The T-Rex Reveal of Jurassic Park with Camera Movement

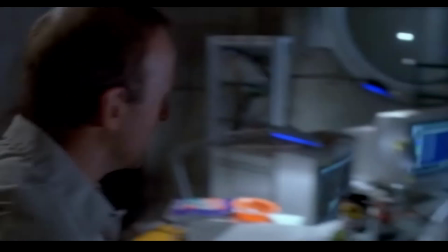4:07 For later, when the park starts to break down, we don't know where the cars have stopped yet.
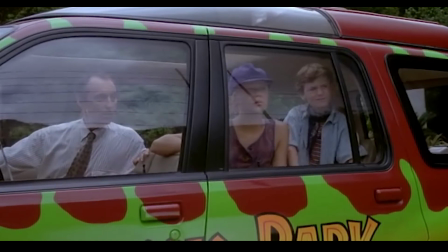4:15 Where did the vehicle stop? Instead of answering that question with boring, on-the-nose dialogue, they use the previous setup of
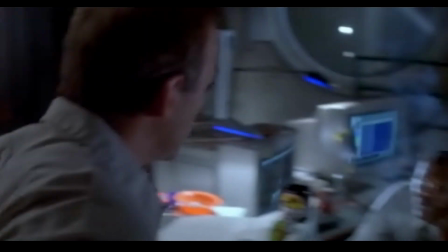4:24 What's gonna happen to the goat? to get you immediately knowing where you
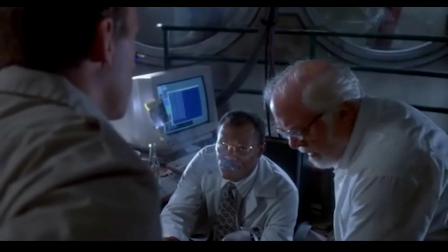4:28 are and again thinking about what's going to happen to the animal when we cut to this.
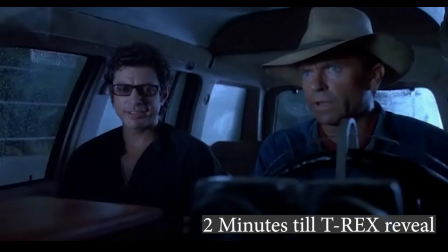4:37 Then with some clever writing, them talking about being afraid cuts in perfectly to the next car with the kids.
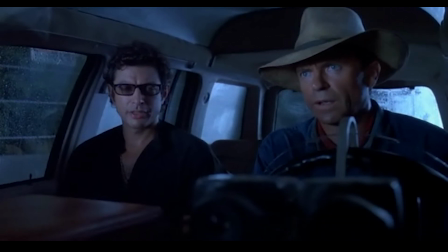4:43 I didn't say I was scared. I didn't say you were scared. I know.
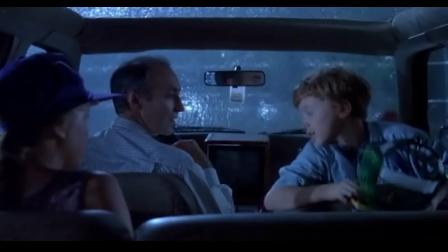4:51 Hey, where did you find this?
Here we have a signature prolonged wide shot from Spielberg. And they're expensive. Put them back.
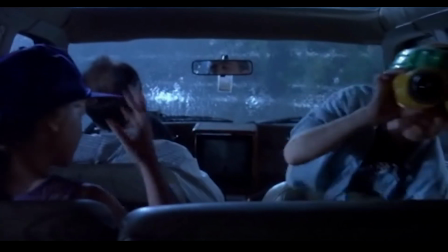5:01 His curiosity, Tim's, is our curiosity, and his getting closer is him acting on it, and the anticipation rises.
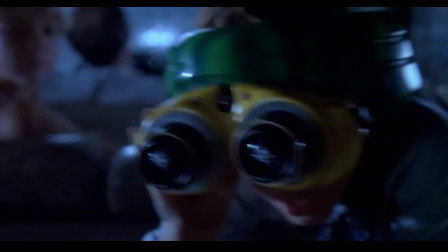5:09 He might actually see something.
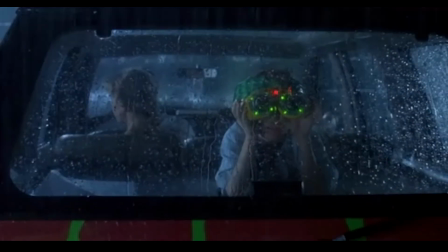5:13 All of his actions activating the very visual goggles increases the chance of him discovering the T-Rex.
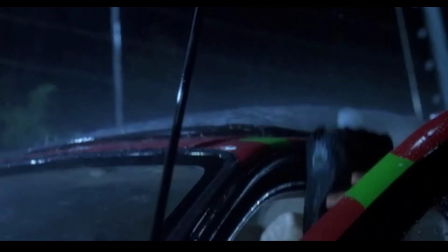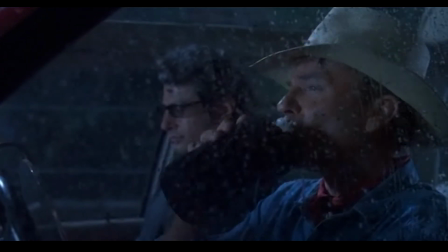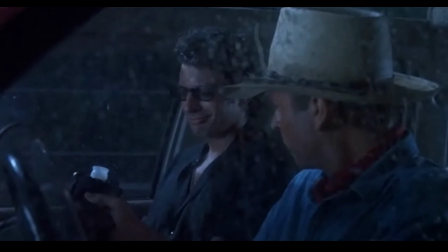5:29 They're oblivious.
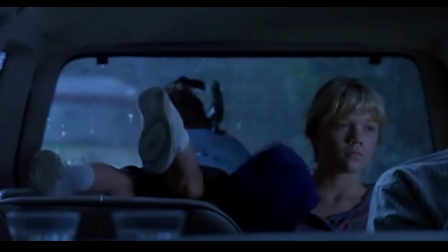5:35 And the thump starts in another wide Spielberg shot.
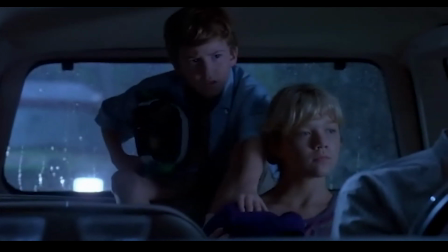5:44 You feel that?
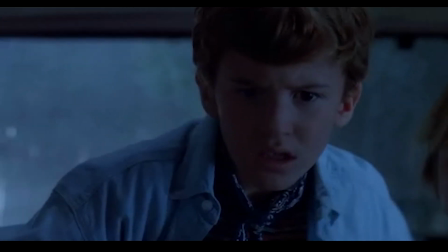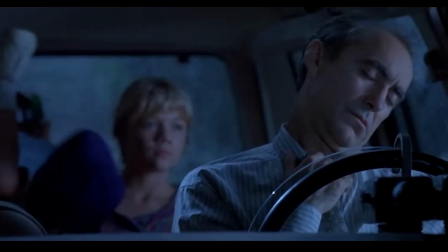5:54 We first see Gennaro is too calm, telling us the kids are vulnerable being without an involved adult.
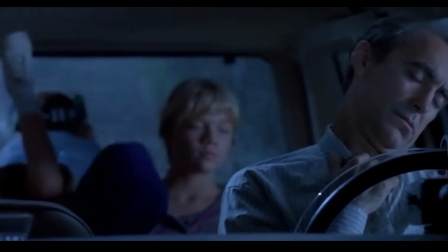6:01 Then we get 5 realization cues from Timmy.
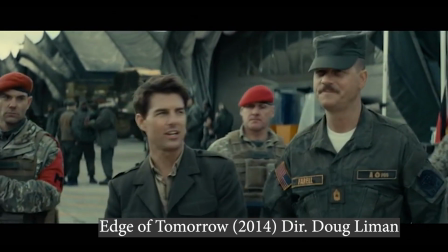6:04 Where he hears it, he stops moving his feet, a smaller version of someone stopping when walking because they are surprised by something they hear or see.
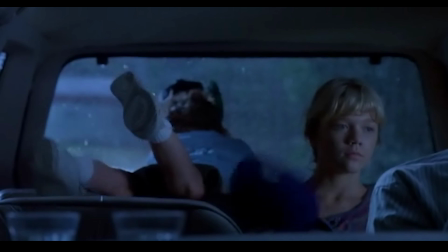6:13 After you. You're not taking me to phone.
He takes off his goggles, similar to someone taking off their glasses to add gravitas to the moment,
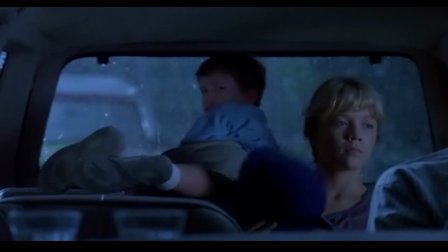6:22 and then he turns around to fully face the possibility, also a cue.
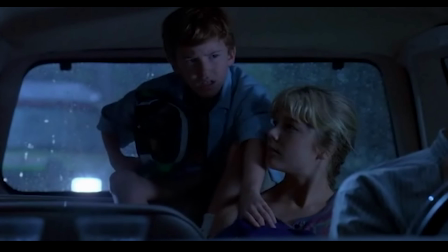6:28 You feel that?
We cut to a close-up, a classic and underutilized way to jack up the tension and heighten our focus.
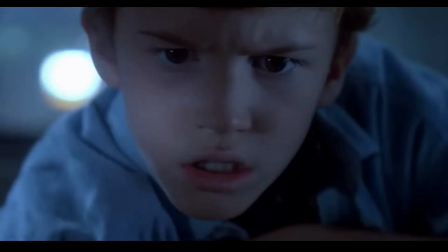6:35 He approaches us as he investigates. All of these cues are getting bigger and more intense as even the close-up turns into an extreme close-up.
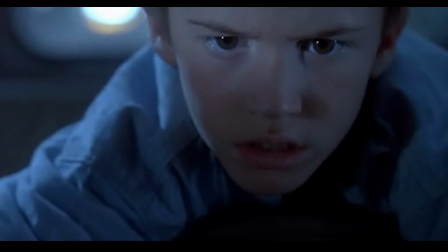6:44 And then we get a push-in on top of that anticipation.
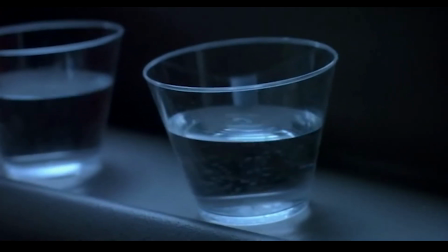6:50 And then a two-parter with a bang in the middle of the push-in,
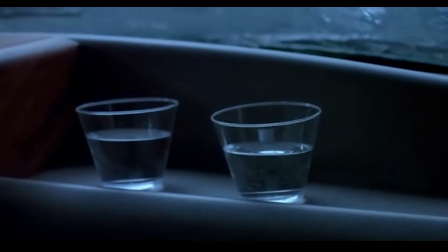6:55 just like we had with Muldoon when he turned to face us mid-movement, and then one after, as if it's an answer to the push-in,
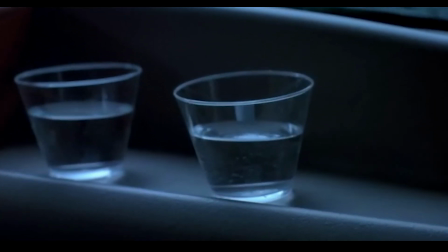7:03 stopping.
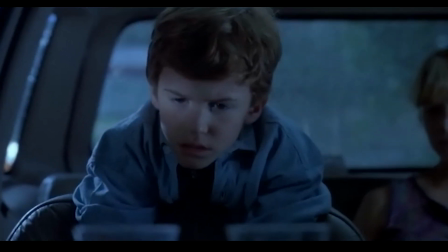7:07 Keeping it alive, we get also a push-in on Timmy's reaction.
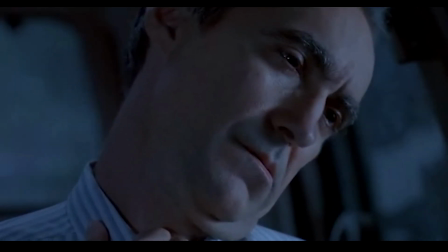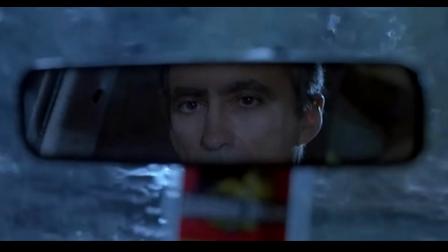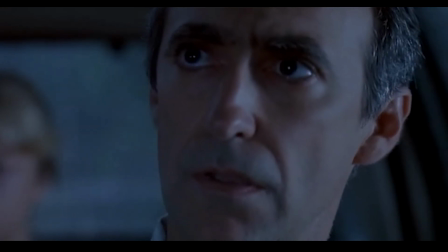7:26 Maybe it's the power trying to come back on. What is that?
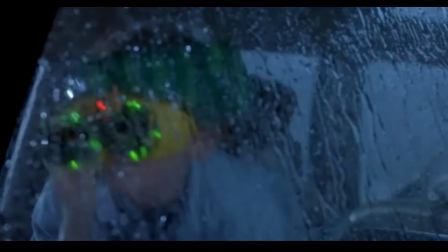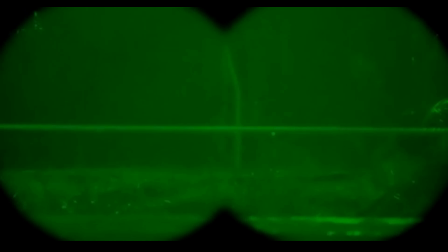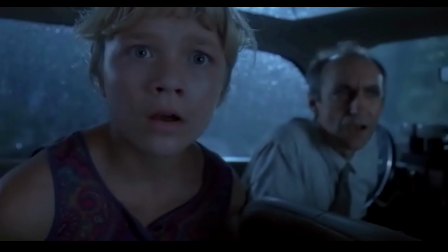7:45 Close up again highlights tension. Spielberg artfully guides you through the flow of this next shot. We think we are cutting away to see what she is seeing.
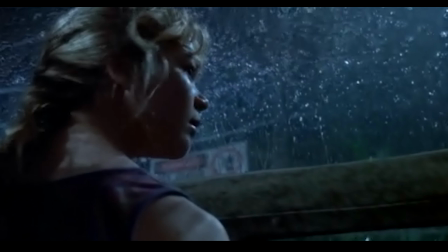7:58 Used as an excuse, we pan up to get a good look at her. But it's also we can look up to see this happen.
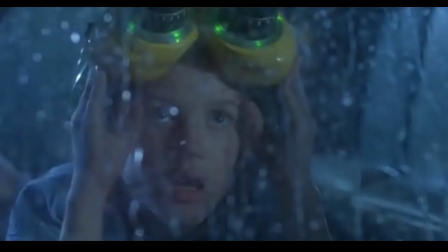8:07 There are double taps of technique added to the feeling of each shot. It's a pattern throughout his work.
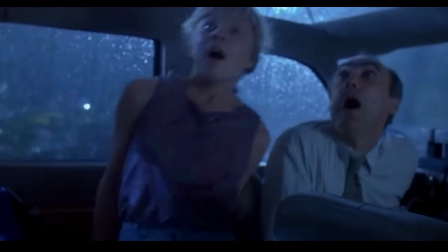8:13 Lexi backing up hysterically is the first, but then Gennaro gasps at the very end for an extra zing.
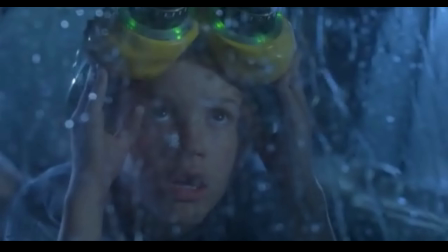8:20 Tim lifting up the goggles as we push in. These tensions-inducing push-ins are happening one right after the other.
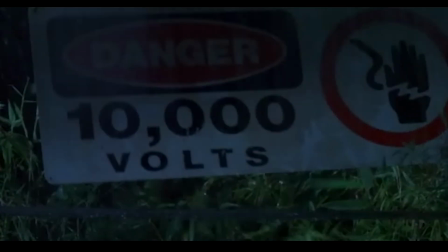8:27 Their closeness to each other also drives up the tension more. And then the teasing reveal of first just the claws of the T-Rex.
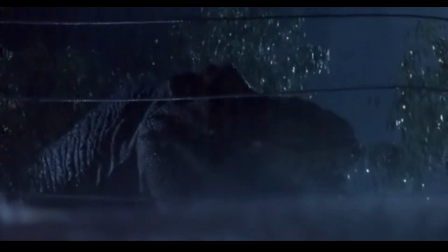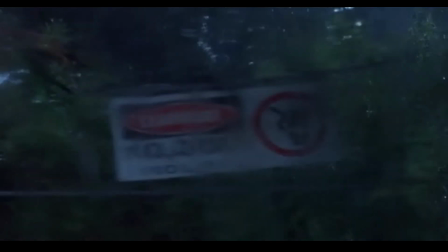8:42 And it's done with layers. As we tilt up, we can only see through the glass.
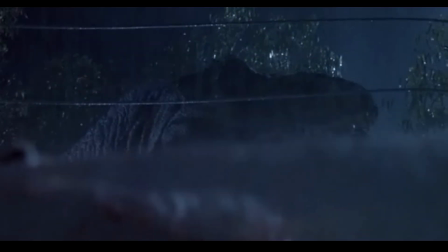8:46 And then we see the parts of the car we are passing until we get a crystal clear image of the T-Rex itself.
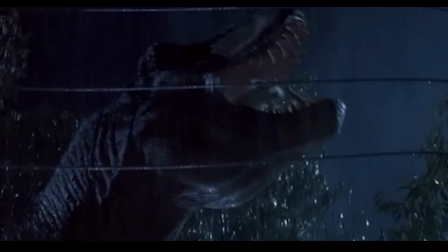8:55 That's when all that setup about the goat is paid off. And now that we see him, he sees us as he turns into the light.
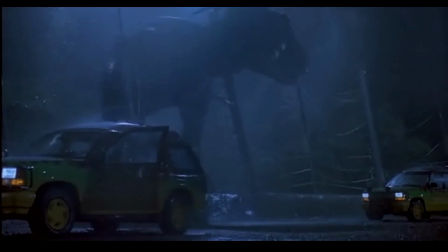9:04 And now that we've been teased, we get the whole beast coming into view, cutting in between the two cars and Alan's ability to get to the kids.
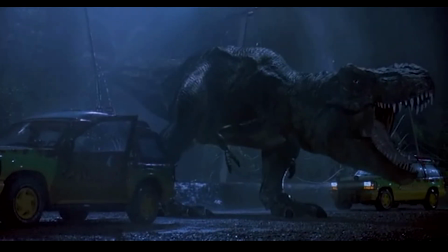9:14 And the classic roar tops off the full reveal. And what's reveal without it being appreciated?
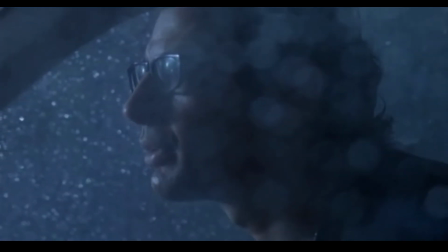9:21 Boy, do I hate being right all the time.
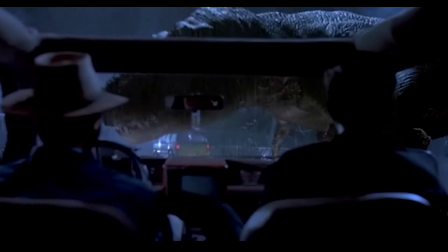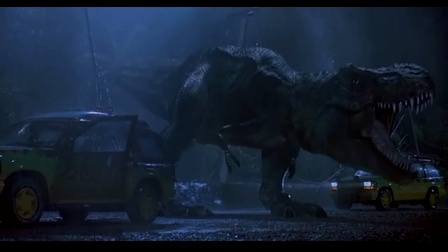9:31 You'd think he'd be sick of using them, but Spielberg shows Ian's reaction and then again double taps by having Alan glide in, giving us a closer, more earnest view of his reaction this time, like punching into a close-up with character movement.
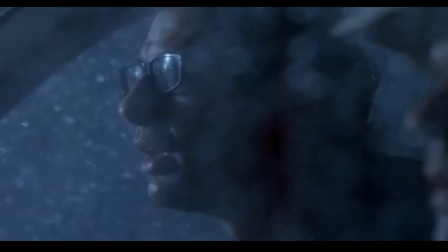9:46 All the time.
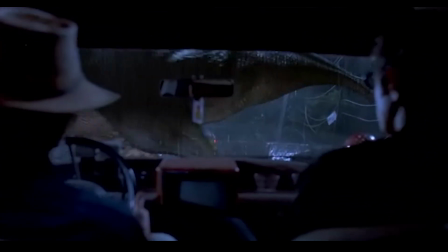9:52 And then all hell breaks loose.
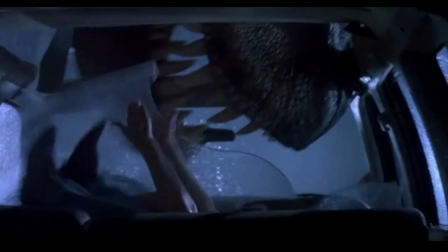9:57 Want to learn why you love this whole movie? Check the comments to sign up for email updates on my own director's commentary, synced to your copy of Jurassic Park.
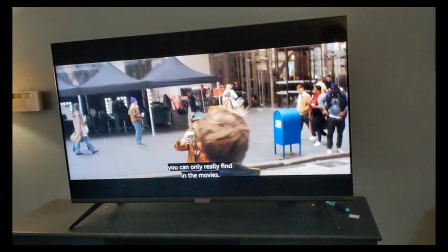10:06 Played as you watch over the whole movie, giving insights into why it's one of the best.